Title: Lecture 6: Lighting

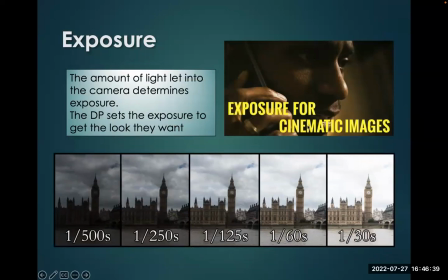(33:03)
And DPs will generally, select the best exposure for the cinematic image that they're doing.
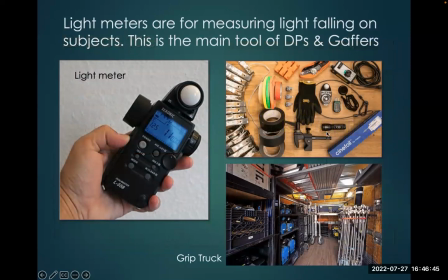(33:10)
So just wanted to show you some of the tools that are used by the grip unit. This is a light meter, which measures light. These are all the tapes and the tools and the grip equipment. We won't be quizzing on that. Just wanted to show that to you.
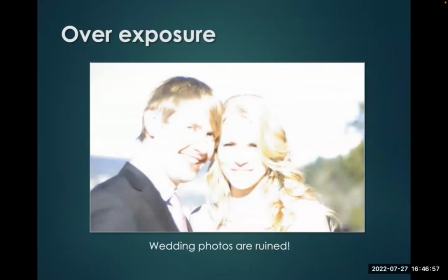(33:21)
So here's an example of overexposure. Okay, so the wedding photos are ruined because they're overexposed.
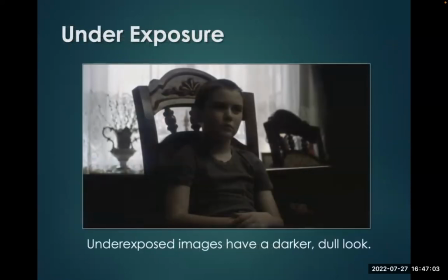(33:29)
Now here's underexposure used purposely. So, a lot of darkness here, but in this somber scene, it suits the mood and it suits the character.
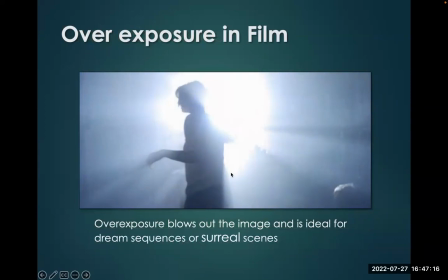(33:41)
Overexposure being used, could be a death scene or a dream or some sort of psychedelic scene, and the light being shot in this way, overexposed, works for us.
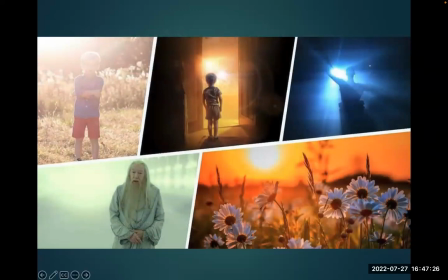(33:51)
Here's several examples of overexposure where it looks very dreamy in summertime. Here it's being used in Lord of the Rings when Gandalf is reappearing.
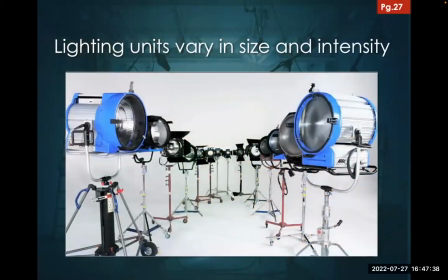(34:02)
So all these are different techniques that the DP can use. And these are some of the tools. These are the many different lighting units. And you notice they go from very big down to very small, depending on what the scene calls for. How much light do you need to throw?
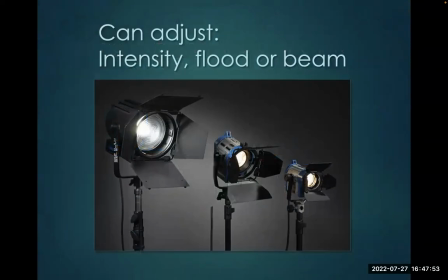(34:16)
Does it need to be focused? Now, we're not going to get too deep into these because this is a very detailed area and this is an intro course, but they vary in sizes. Note the barn doors on these things. You can flap this closed and block off part of the light, which is part of the shaping of light.
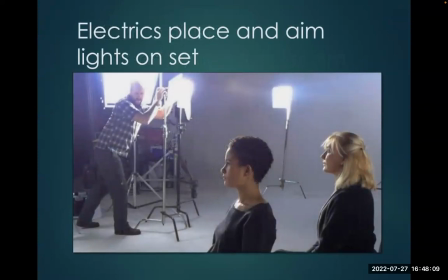(34:35)
So the electricians place light on set. They aim and focus the lights. That's their job.
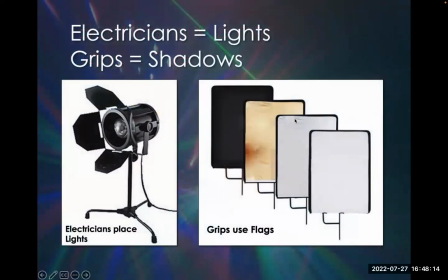(34:39)
Okay. And here's an example of a light. And the grips come in and they use these things called flags. And some of them block light completely. Some of them diffuse light. Some of them even reflect light.
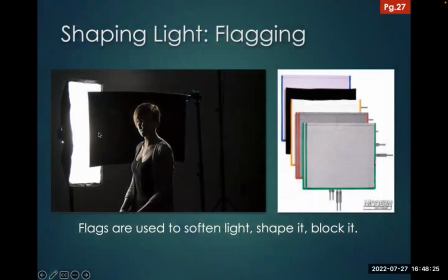(34:50)
So here we see an example. The electrician sets up the light, the grip sets up the flag. You have many different types of flags, and they're used to soften light, shape it, or completely block it. Basically put the light where the DP wants it and not where they don't.
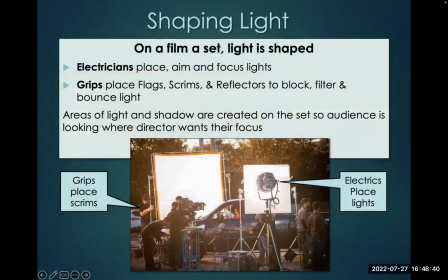(35:07)
Here we see a set, grips placing the scrims, electrics placing lights, banging this light through a diffusion onto the truck, which is the subject of the shot. So here's an exterior shot, but look at all the lighting and equipment that's used to get the image that the DP wants.
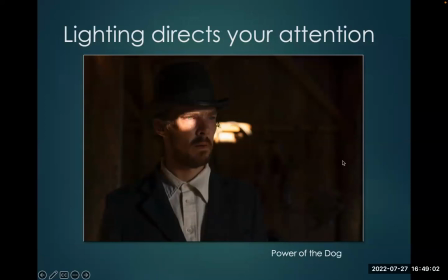(35:26)
Here from The Power of the Dog, we see, a lot of darkness, which suits this sort of noir, gothic, Western movie. But they've put a little light here, probably a spotlight, to highlight his eye while he's, thinking about something.
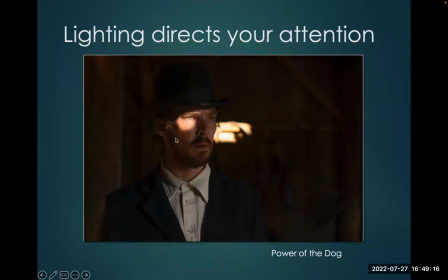(35:41)
We can clearly see the figure, but they've also added this little boom interest light to give us something to look at.
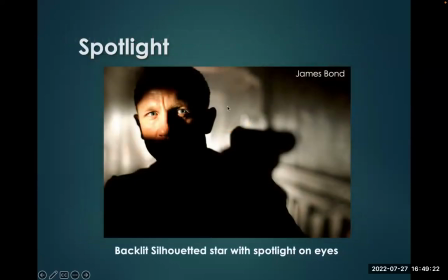(35:47)
Here's another example of a spotlight. Notice the background, the gun out of focus. Only thing in focus, James Bond's face lit with one light that's spotting him out and highlighting his baby blues.
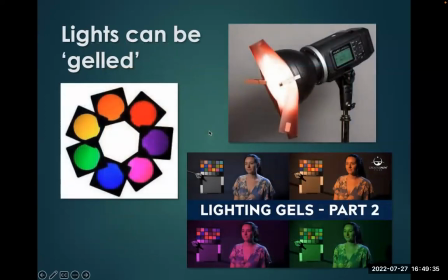(36:01)
So we can also gel lights. And when we gel lights, that changes the color. Here's different examples. The gels are just simply stuck on with something as simple as a clothespin. And the gelling lights change the color.
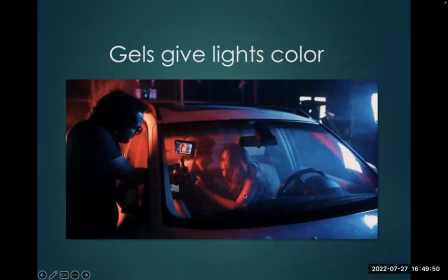(36:15)
I mean, here in this romantic, or maybe this is a fantasy film that's not terribly realistic, but in this scene, it works.
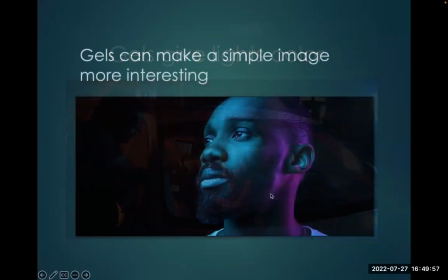(36:21)
And we see the DP using gelled lights. Gels can make a simple image much more interesting. I mean, there's nothing. This is a beautiful image. Notice he's, framed on the thirds, and the lighting is what makes it interesting, and the choice of color.
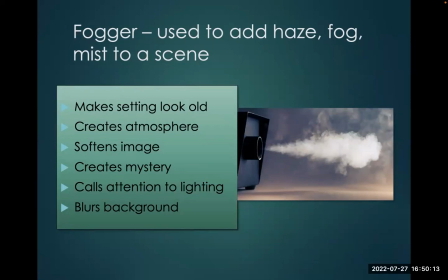(36:38)
Also, you will see foggers used. Now, this is used to add haze or fog or mist, whatever you want to call it. It can make a setting look old. It creates atmosphere. It softens the image, and it also calls attention to the lighting.
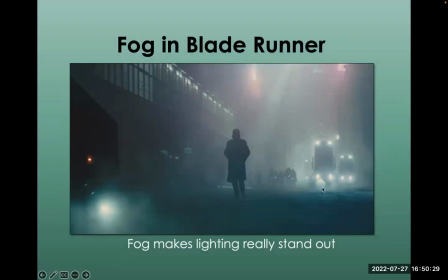(36:52)
And here we can see examples. We have, we start to see all these lights look a lot cooler in the fog, and it just adds a sense of mystery. This is from Blade Runner, which is a crime thriller. So it's a perfect type of lighting effect. It's not just weather, it sort of adds to the lighting.